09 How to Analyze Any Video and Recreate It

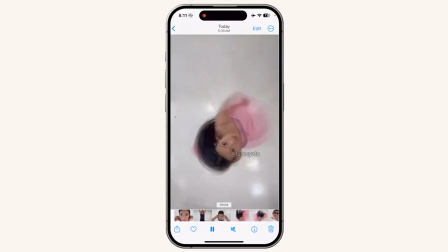She was always in the center, and she just stood in the exact same spot and did the same spin,
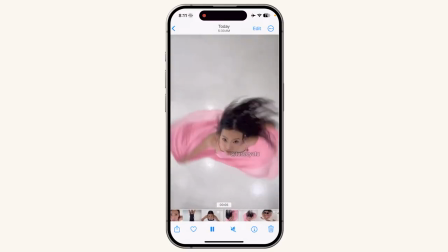and she matched her eyes and her hair too. So you can see here how her hair and her eyes match well. You can see the gradient between the two, so she blended the two clips.
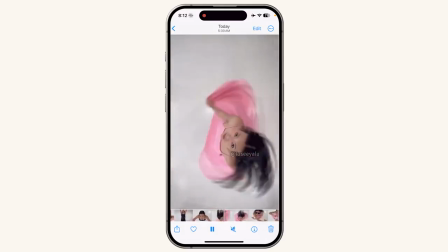And then that's how she got this really smooth transition.
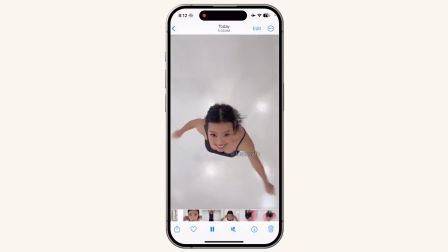It may look so precise, but really it's a lot simpler than you think when you break it down and replay it in slow motion. This one also was a transition that really shocked me in terms of how smooth it was.
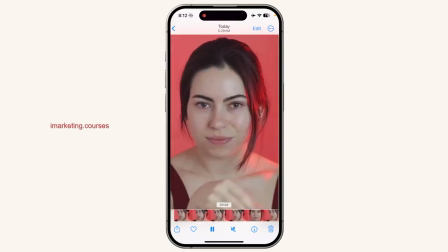And so I had to screen record it to see if there was anything special. But based on this, honestly, I don't think there is. I think she just made sure her hair was exactly the same. Notice how
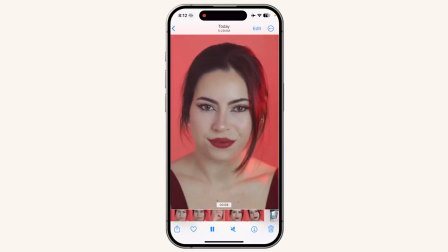even the length of her hair that's falling on her face, the shape of it, everything is exactly the same. And then she just made sure to make the motion exactly the same. However, you will notice that her little pinky is different, but it doesn't matter so much because the
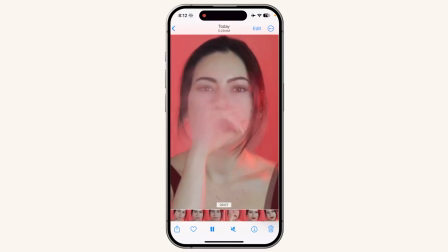thing that is obstructing her face, the pink powder, helps to mask it and it doesn't look as obvious, right? And so she blended the two clips together.
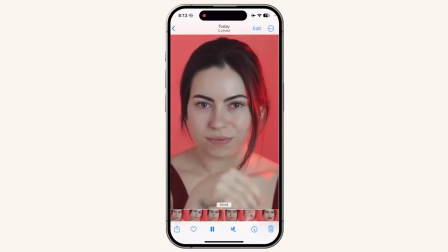And also because her lips are the part that changed the most, from nude lips to red lips.
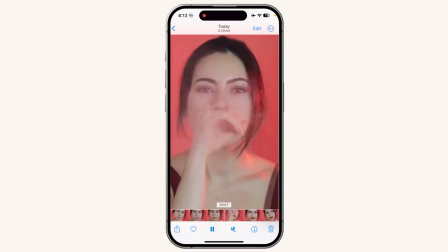And so that's the part that she covered up. And so this was a very seamless transition.
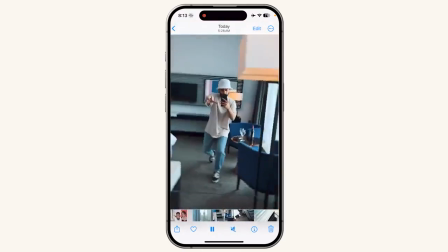Next, I wanted to see how this guy did this really smooth motion going in from his
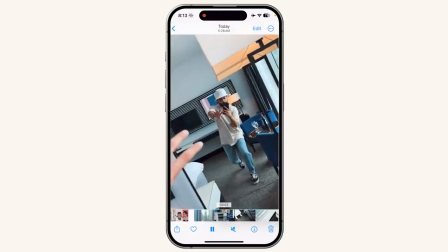from his selfie video into like a motion video.
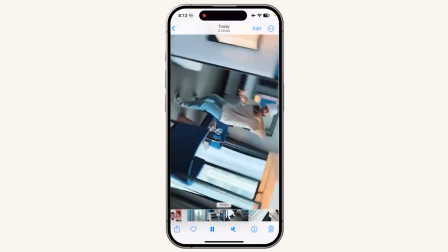And so if you slow it down here, he goes down into the floor,
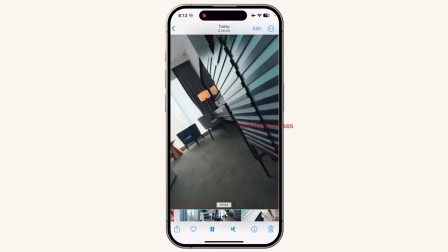and then he blends this clip with the next clip where it's also going up from a floor,
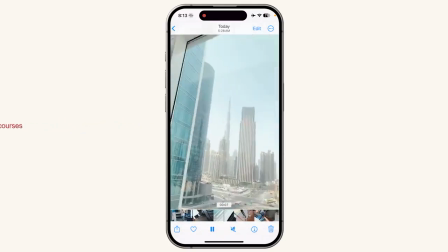and then he continues this motion, you know, whatever camera movement he's doing here.
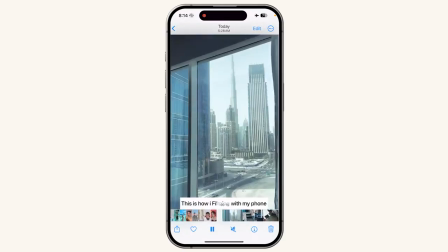So let's look at it again. So because it is sped up, you can barely notice it, but when you slow it down,
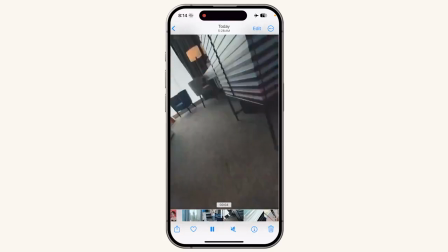this is how you know like what the motion is that he used and how he blends them together.
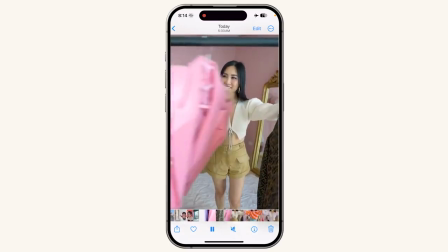Lastly, I want to show you one of my examples. So this is really simple in terms of a transition, but it looks pretty seamless.
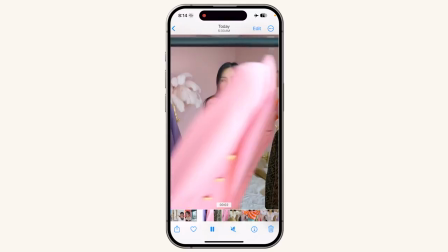So I'm going to show you the transition happens right here. So if you look at my outfit, it is white with a beige short. Right when this is coming this way, I change into this outfit.
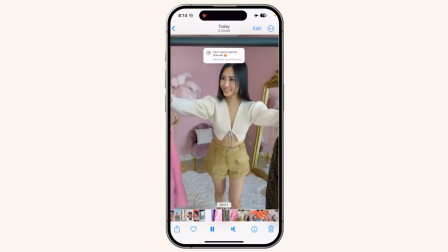So really, I didn't have to do any complicated edits. It's just trimming the clips to the right part and putting them one after the other in the timeline, and you get this really seamless transition.
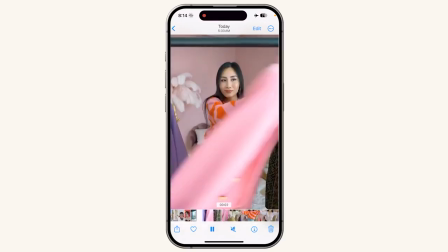And I'm looking to my right into my,
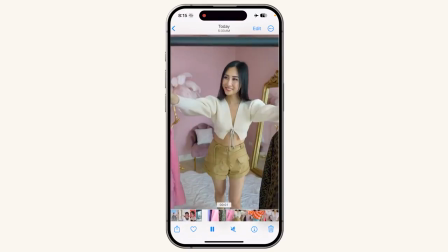I'm going from looking at my right to looking at my left.
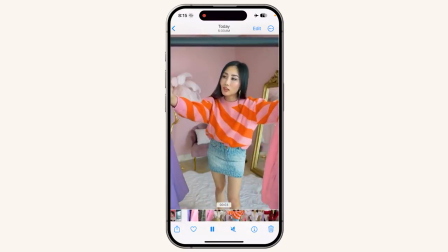So that is a transition, and you can continue this. You see the purple? Right when it covers my face, this is when I trim the clips.
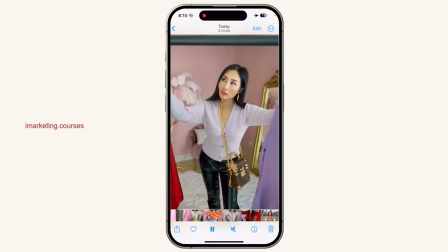And I just make sure to continue the motion. So you can see how this, and same here.
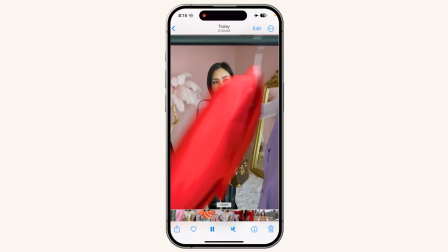So boop, and then this is the part where it changes.
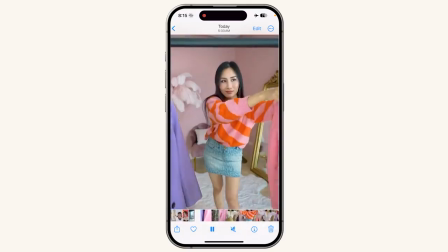So really you can tell now that this is nothing complex. It's really just one clip after the other and cut off at the right place.
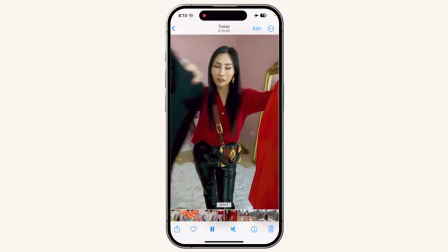And then you can also see here, if you look carefully and slowly, as I wipe through with a black jacket,
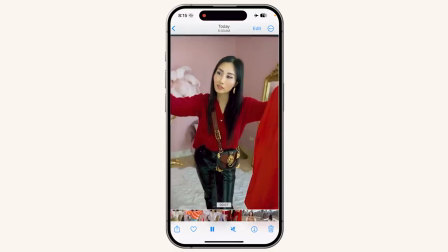I have Lucy wipe her hands through. So this slowly looks really jarring, but if you play it fast,
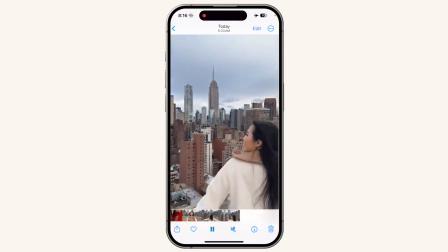you won't really be able to notice exactly what they used to wipe it. So that's how you analyze any video, by slowing it down a lot,
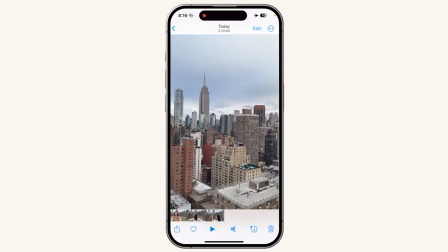looking at it frame by frame to understand how to break down each scene and each frame and what type of motion you have to do in order to achieve the same results.